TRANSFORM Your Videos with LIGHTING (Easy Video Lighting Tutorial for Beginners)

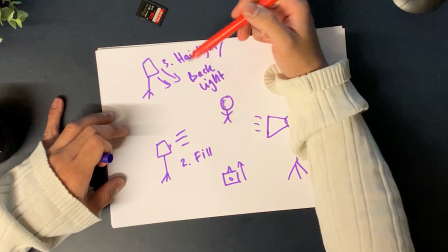And the hair light, or the backlight coming from the other side, basically the purpose of that light is to
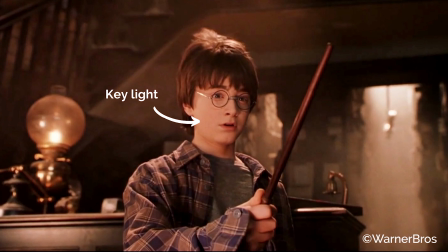accentuate the hair and the border of the person's body in order to create separation
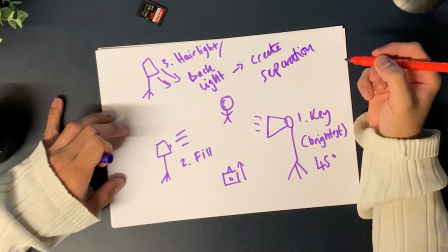from the background. And that is 3-point lighting.
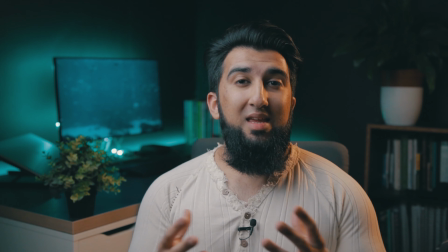Now in this room I don't quite use 3-point lighting, I actually just use 2-point lighting.
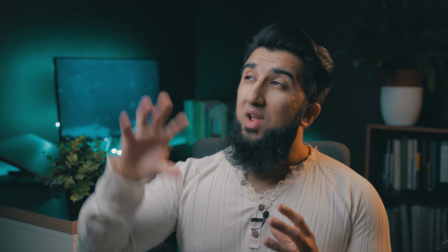So right above me here,
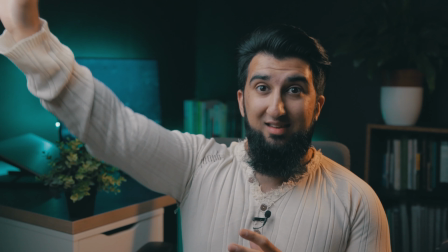almost just barely out of frame, and my hand can touch it here at a 45-degree angle, that is my key light.
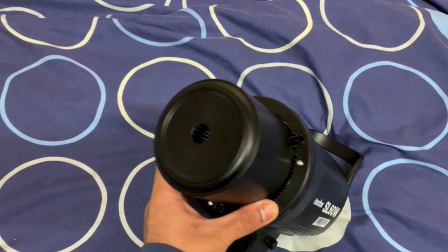And what I use for this is a Godox SL60 W LED light,
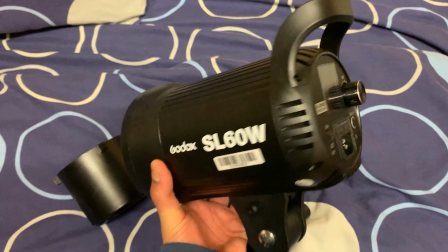and also I use that with a newer soft box.
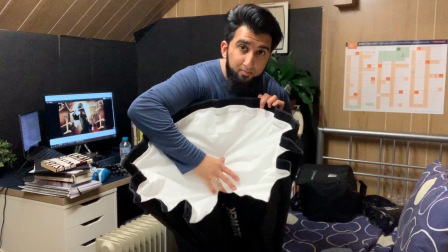Now what a soft box does what a soft box does, sorry, is that it actually helps to diffuse the light,
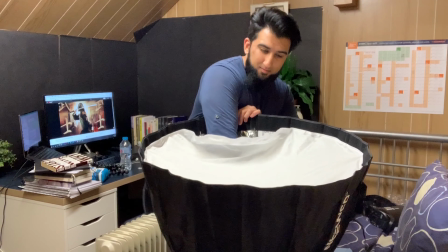because if you were to shine the light on your face directly,
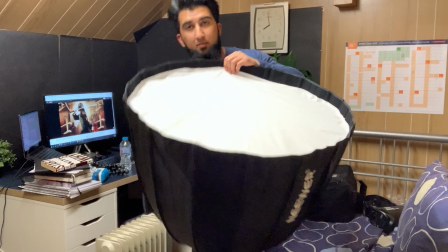that makes it super harsh and very unflattering and might even blind you and you might not be able to see.
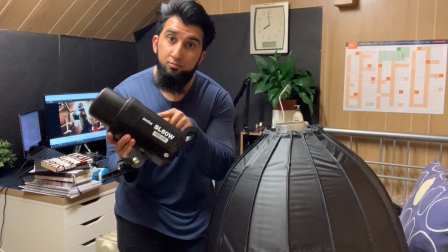Now, if you haven't got a softbox, something as simple as, you know, a shower curtain works really well.
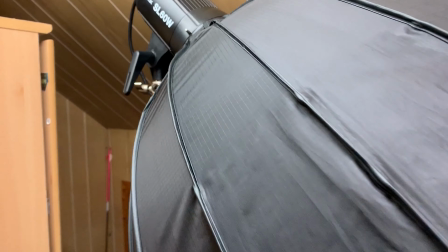Even if you have a white t-shirt, for example, anything that you can put in front of the light to cut out the intensity of that light and to be able to increase the size of that light will make it softer and more flattering and decrease the harsh shadows that you get on your
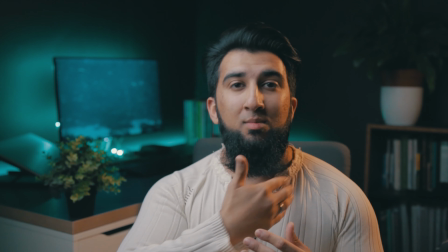face. So I have that coming from this angle to create this main key light that you see on one side of my face.
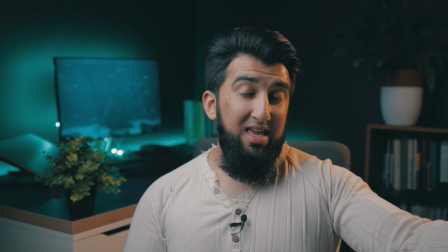Now, I purposefully have not added a second fill light as we spoke about on this side, because I'm going for a bit more of a dramatic,
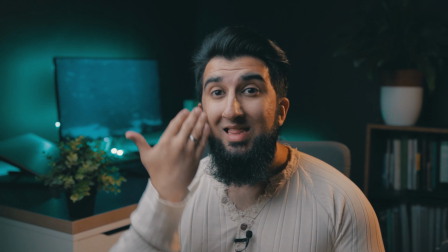moody look, and so having one side of my face in the light here and one side of my face in a shadow,
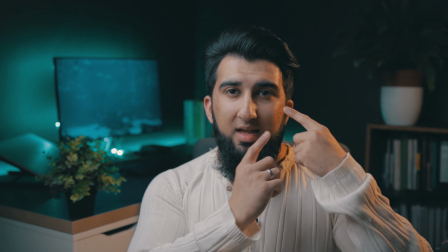and I can't see it on this camera, but you might see like a small kind of triangular shape under my eye here,
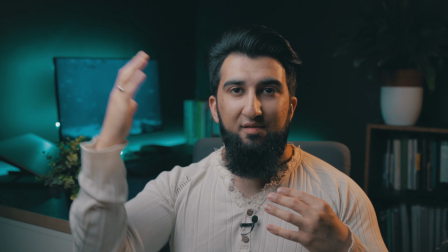and that creates a nice kind of, you know, highlight roll off,
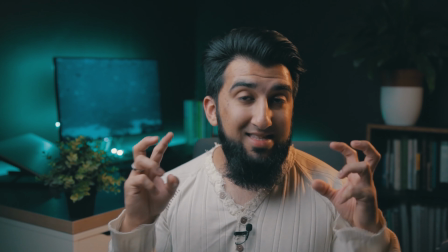they call it, which looks very cinematic, if you can say that, and a bit more pleasing.
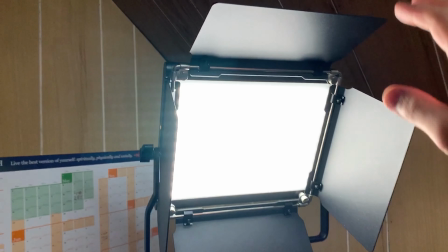Now over there I have our backlight, right, and for this I use a newer 660 LED panel.
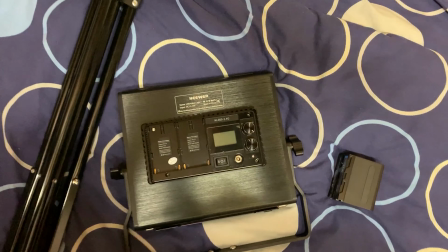I actually got these on a Black Friday deal, a pack of 3.
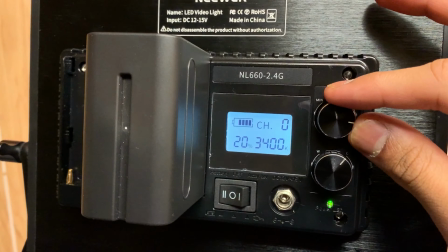A good thing about these lights are that these are bi-color temperature lights.
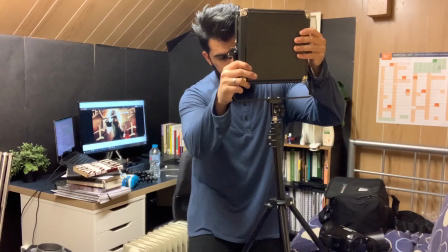That means that I can switch the lighting temperature from either a warmer, kind of more orangey color, or a brighter daylight color.
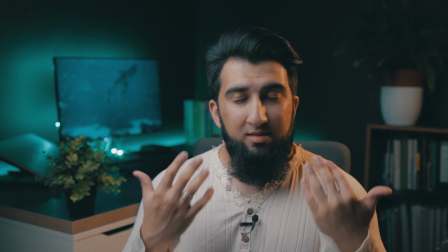Now what I've done in this scene, and this is just my own personal choice,
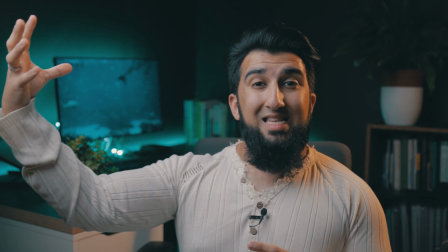is that I've chosen this Godox key light has got a daylight color around about 55 or 5600 Kelvin,
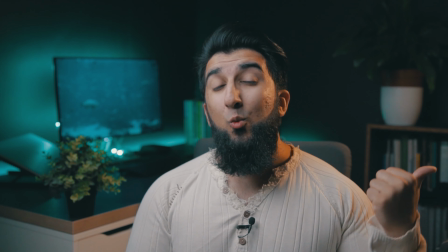whereas for my backlight I've purposefully made it into a warm temperature to create a bit of contrast,
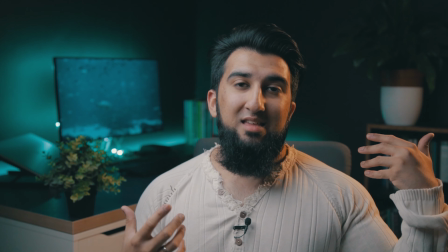color contrast between daylight and the warm light, but that's just a stylistic choice. Now, a type of lighting that I didn't mention before is something called practical lighting, right?
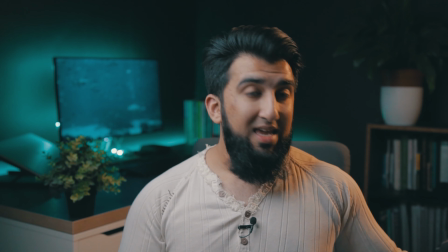And if you can notice behind me, I've actually got some lights that I can control here if I put them on and off.
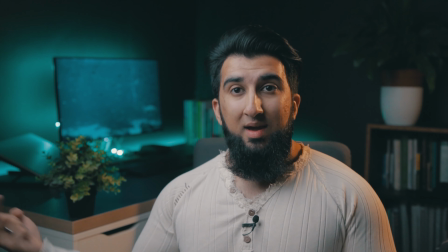These LED lights that are going around my table and behind my monitor there as well. A practical light is a light that's in your scene. Now, something like fairy lights that I sometimes use in my videos, or candle lights, or a subtle lamp in the background all make for great practical lights. And also add to the overall mood and ambience of your shot. Now, if you are sitting close to the camera like this, and there's some sort of practical light in the background,
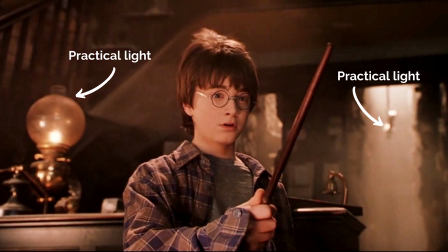if you do it correctly and put it in the right place, you can really accent the background. And if your background is very blurry, it might even create some nice bokeh effects for you as well.
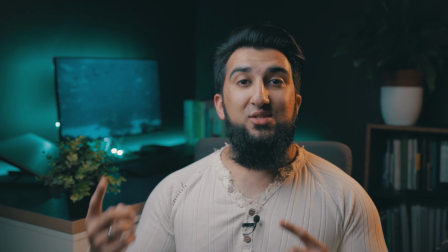Okay, so let me show you individually what each of these lights do. So here is the final look with all of the lights on.
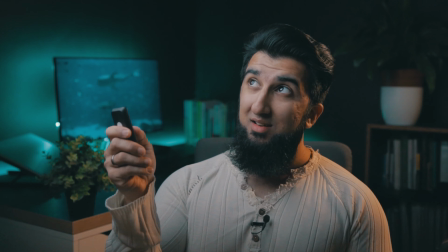Now, if I switch off the key light over here and I switch off the RGB light strips over there,
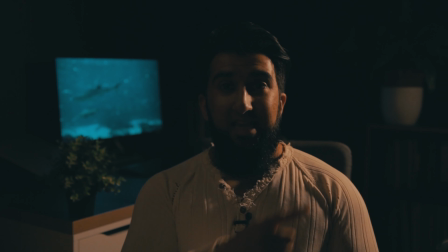now all you can see is the kicker light at the back, right?